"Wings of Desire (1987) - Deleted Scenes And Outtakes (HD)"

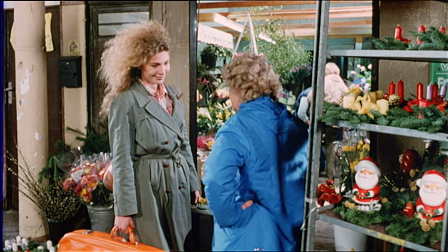(16:41)
This little scene got cut out it was before the
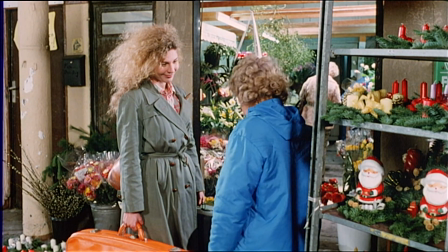(16:49)
two of them meet in the Nick Cave concert,
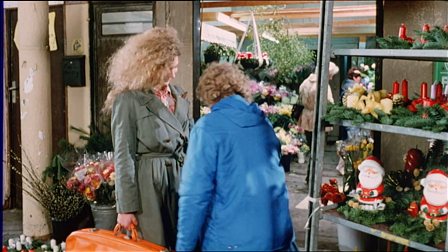(16:54)
Marion and Damiel.
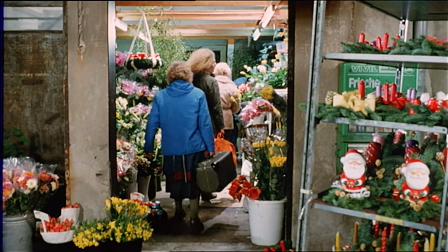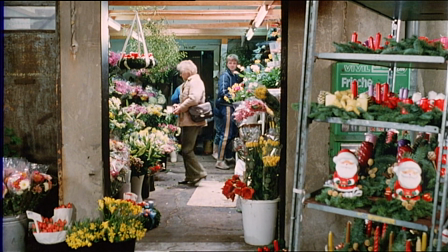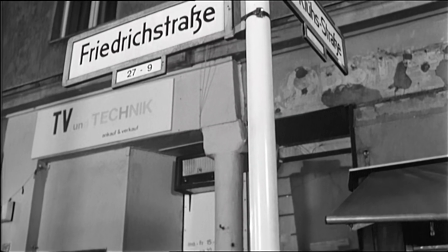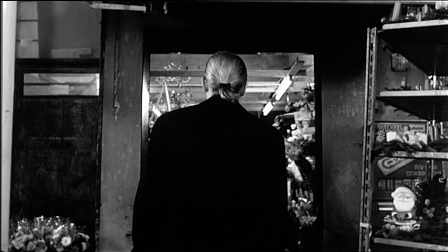(17:18)
The place appears in color and in black and white,
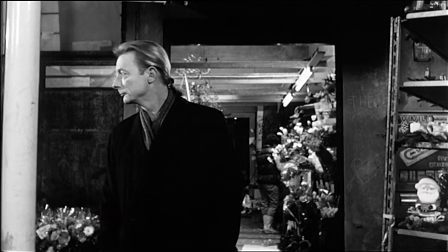(17:22)
with Cassiel's presence obviously turns into black and white.
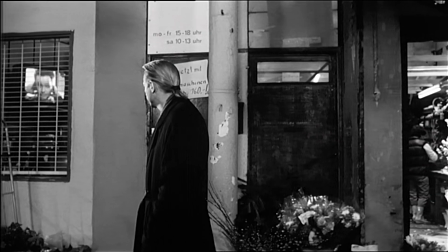(17:28)
I
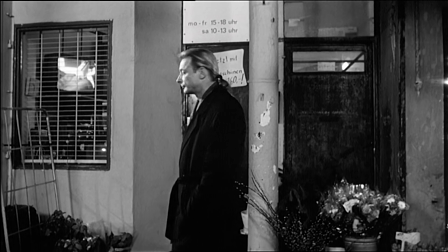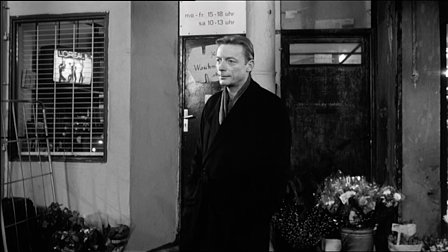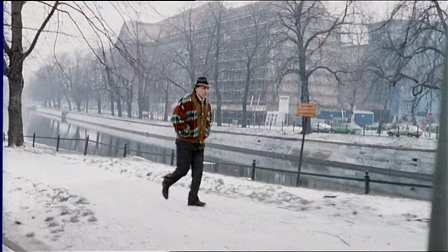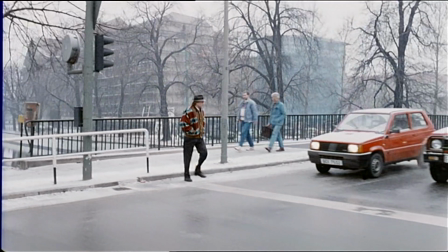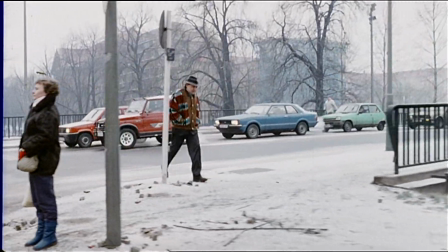(17:50)
left this charade because it was so strange that it was starting to snow
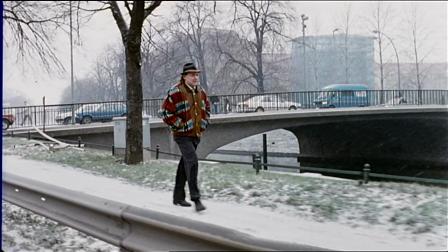(17:59)
for just half an hour and then the whole snow was gone again and it was so bizarre that there was snow in the film that I left it out
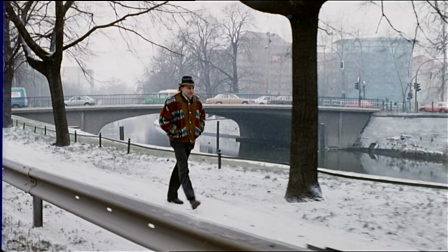(18:11)
this is a shot I did once 30 years earlier for my very first film Summer in the City
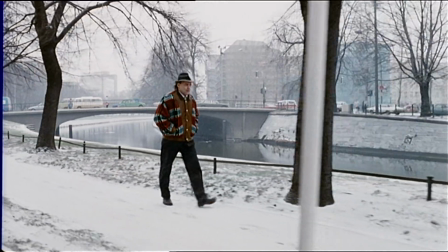(18:22)
with Hans Zichler and at the time I did it for the same reason I did it here in
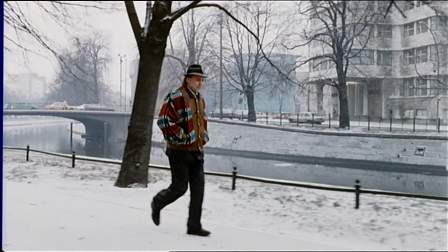(18:29)
Wings of Desire because in the background you see what I consider the most beautiful building in
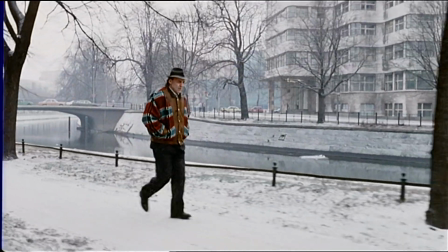(18:36)
the city of Berlin, built in the 20s, gorgeous building, the Shell House,
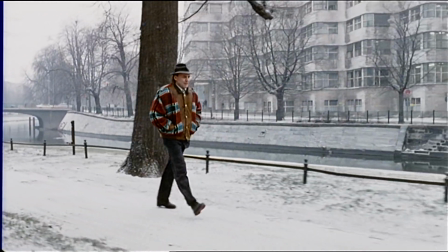(18:48)
this whole facade in waves. At the time when we shot Wings of Desire,
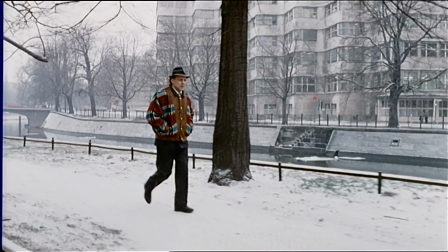(18:54)
it was completely dilapidated and there was a danger that they were going to tear it down,
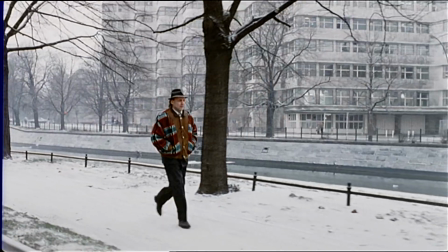(19:01)
so I wanted to make sure that it was on film one more time.
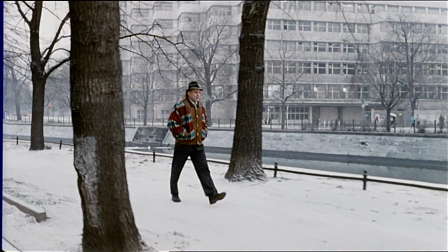(19:05)
Luckily, it's been restored ever since, and it looks more splendid than ever.
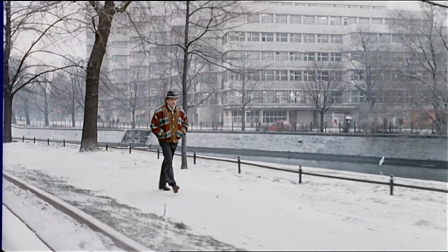(19:11)
But at the time when we shot this,
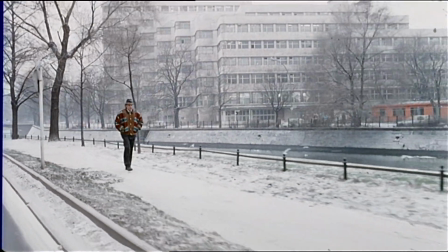(19:13)
there was a danger that it would be torn down.
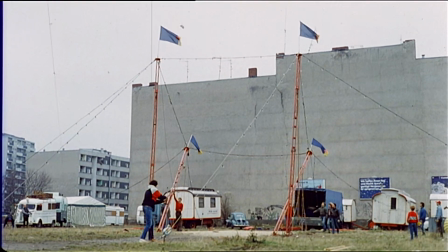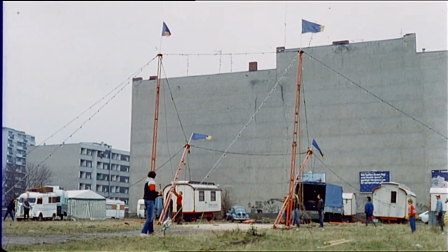(19:26)
The scene of the circus coming down is also not in the film. You just see it gone.
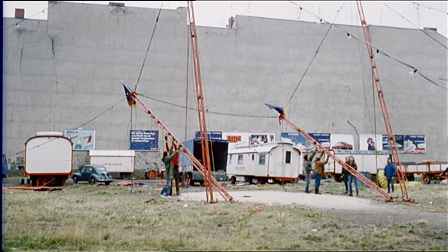(19:34)
We shot the whole deconstruction of it,
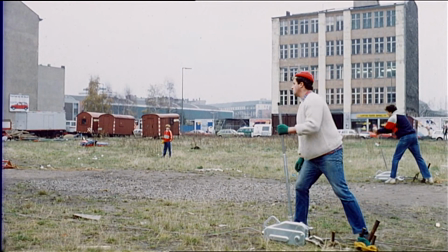(19:40)
but couldn't really use it in the editing.
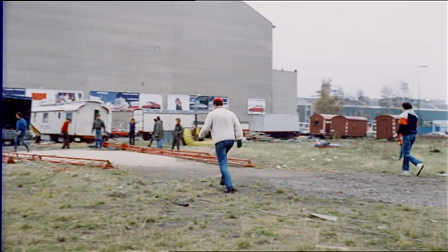(19:49)
Not only because Chico was looking into the camera here.
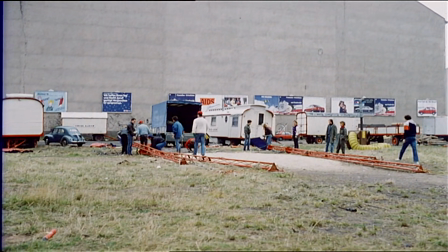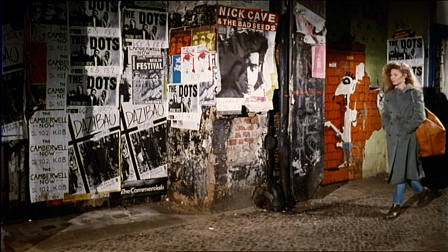(19:58)
This is another place that's just gone now. There's a whole supermarket built at this empty spot.
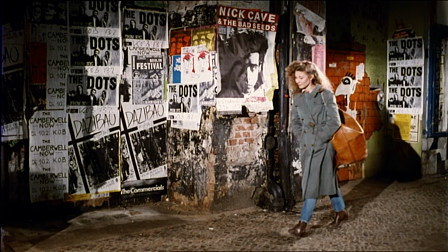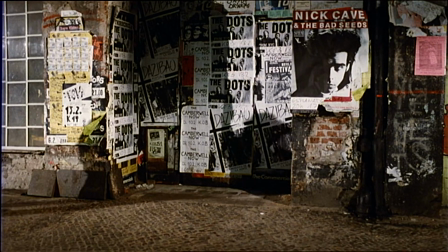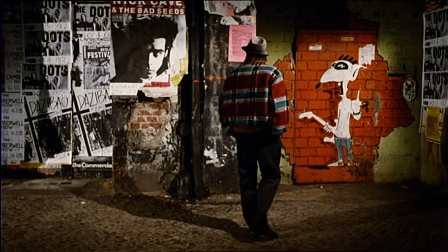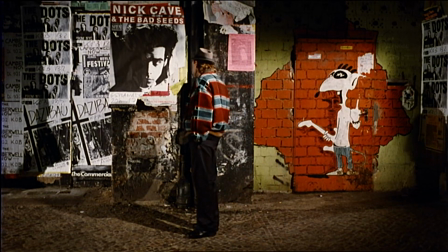(20:21)
I had to announce the Nikkev concert somehow and tried it with this shot,
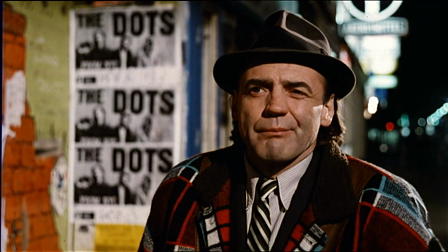(20:27)
both of them going into different directions, but didn't use it in the end.
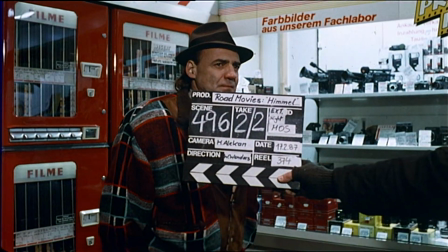(20:39)
Nikkev was a real Berlin hero, yes, myself, a Berlin underground hero in the early 80s.